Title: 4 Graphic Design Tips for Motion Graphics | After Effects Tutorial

This video is different from all my other tutorials because in this video, we're gonna be bringing quick tips when it comes to graphic design and motion graphics.
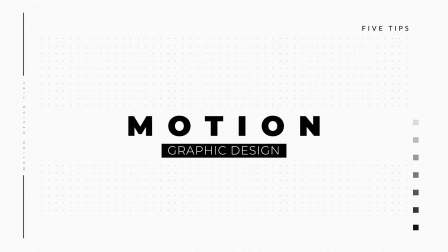Now, you might be thinking, graphic design, motion graphics, I'm here to do After Effects work. Well, about 50% of the work you do is like design work, and it's all pretty much relatable to graphic design because you're putting together still graphics and then you animate it later. So this video is all about helping you produce better, visually appealing work right here inside of After Effects.
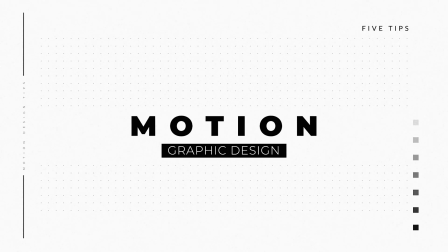We will talk a little bit about animation, but mostly this video is all about graphic design. And it does go pretty quick. Hey, what's going on, internet? This is Josh Noel from SonduckFilm. Welcome to our channel. If you're new here, be sure to hit that subscribe button. Hope everyone, of course, is doing awesome today. So if you're looking to exponentially increase the value of your work, these four graphic design tips are going to be helpful for your motion graphics.
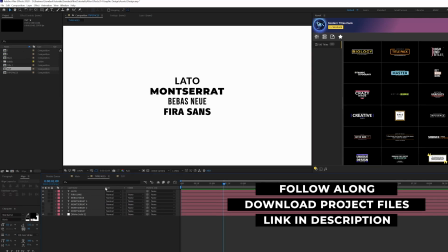Graphic design tip number one, fonts. More specifically, typefaces. Having the right fonts for your video is extremely important.
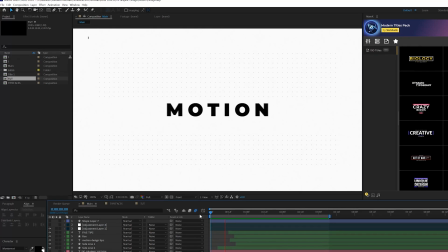I would not be doing you justice starting off our video not talking about typefaces.
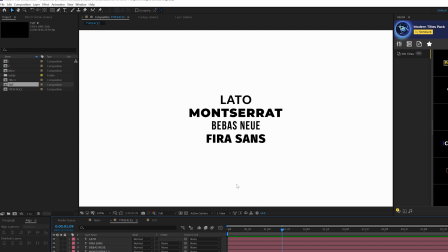So these are the four typefaces I highly suggest using if you're just starting out, whether you're just a video editor, a motion graphic artist, or if you're just into graphic design. I highly suggest these four. You can sync these up with the Adobe Creative Cloud. So essentially, if you already have the Creative Cloud, they're free. So if you're just starting out, go ahead and start syncing these up right away and start using them.
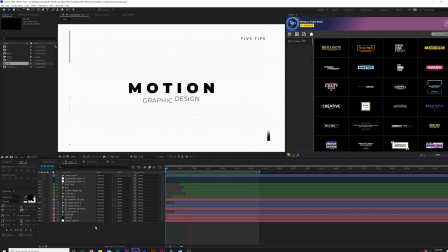I've been using these for years and I rarely ever stray away from using these. Graphic design tip number two, tracking size, aka contrast.
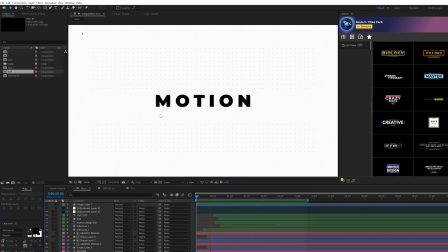What we're talking about here is being able to work with words here and making typography appealing.
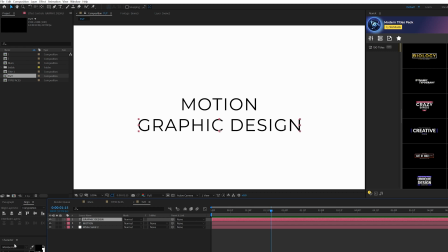So I have two title layers here using the typeface Montserrat, and I probably butchered it.
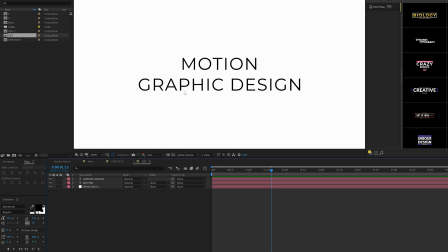That's why I didn't pronounce any of the typefaces before. But you'll see that we have multiple titles here. Even with a good typeface, this looks terrible. So what you want to do when you have multiple words in here is create contrast. So you can grab, say, your first word, which might be your keyword, it can be the title of whatever you're working with. And what we'll do is we'll change this to a bold or even greater, a black font there.
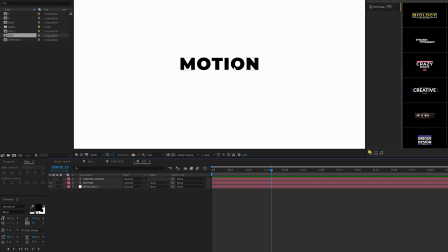And boom, that's already standing out. If this was just one word, we would be looking just fine. And also, this is an opportunity for you to implement your own personal style. So you see for tracking, I have mine already set at 50. You know, at default, it usually comes at 0. What I like to do is set my tracking to 50 just to add a little bit more of a unique style for my personal touch on my typefaces.
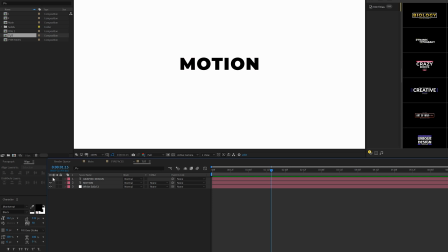I like being able to separate the characters by a little bit. And we have our second title here, which looks just terrible. What we can do is perhaps set this to a light font, and we can bring down the title size because the subtitle, the secondary titles, can be a little bit smaller and it'll still look good.
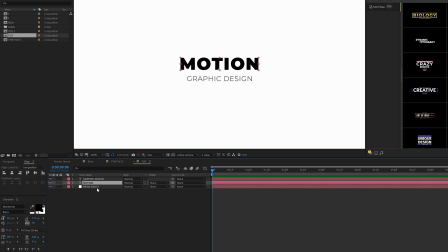And so obviously I'm not gonna talk much about animation, but since we are on the topic of tracking, what we could do here, for example, is take our main title layer, come here to animate, and just add, let's say, a tracking to this, which I love doing this inside of After Effects. And simply, you know, what you could do is kind of bring this inward, scrunch it up,
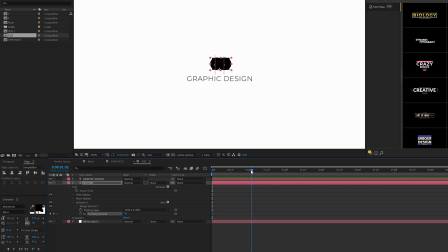and you can add a keyframe for tracking and move forward in time and set the tracking out to be 0. And then, you know, go forward in your timeline even more and expand the tracking even more to create a very nice subtle animation here.
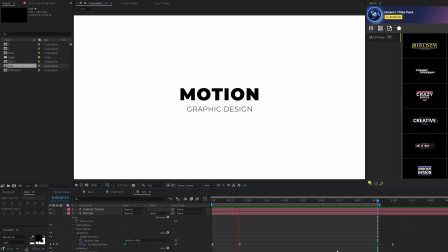So boom, that will come in and do that. And these are things for you to think about when you're implementing graphic design with motion graphics right here instead of After Effects. I love being able to blend those two fields together and come up with something a little bit unique. And one last technique on the topic of title typography contrast is being able to implement some shapes in here.
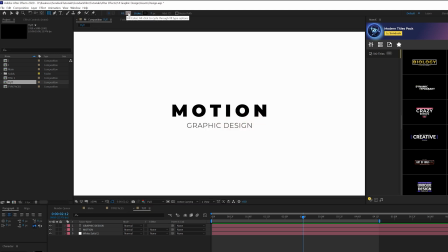So for example, you can come here and grab the rectangle tool here in After Effects. And instead, we can just create a rectangle box to cover up our title.
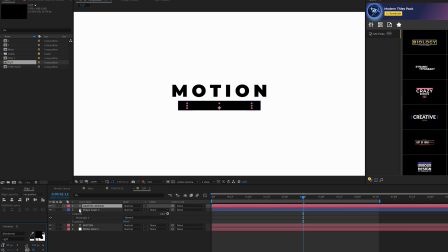And we'll bring this layer underneath our title, of course. And come here to our subtitle layer and change the color to white. And this will allow us to create, you know, even more contrast between our main title and subtitle. And before we move further into our tutorial, I want to give a huge shout out to our After Effects extension. So this is our After Effects extension with our 100 title pack in here.
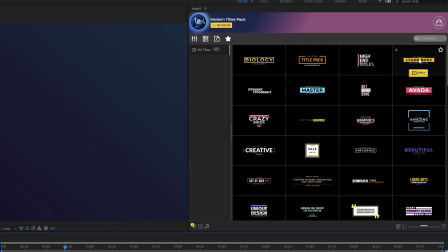And simply this extension allows us to import templates into any After Effects project we're working on. And we can apply, say, a title template that we want that is perfectly designed, and we click on apply.
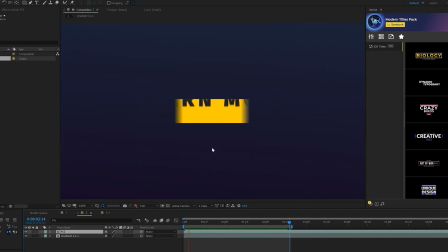And we import a full title animation template that we can adjust right here in our composition.
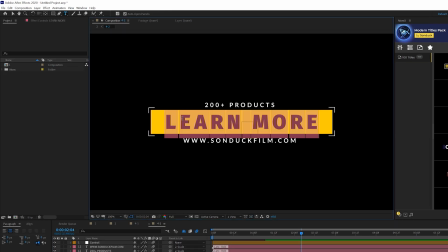We go into that comp and easily change out our titles. And we build our templates to allow you to easily adjust our titles.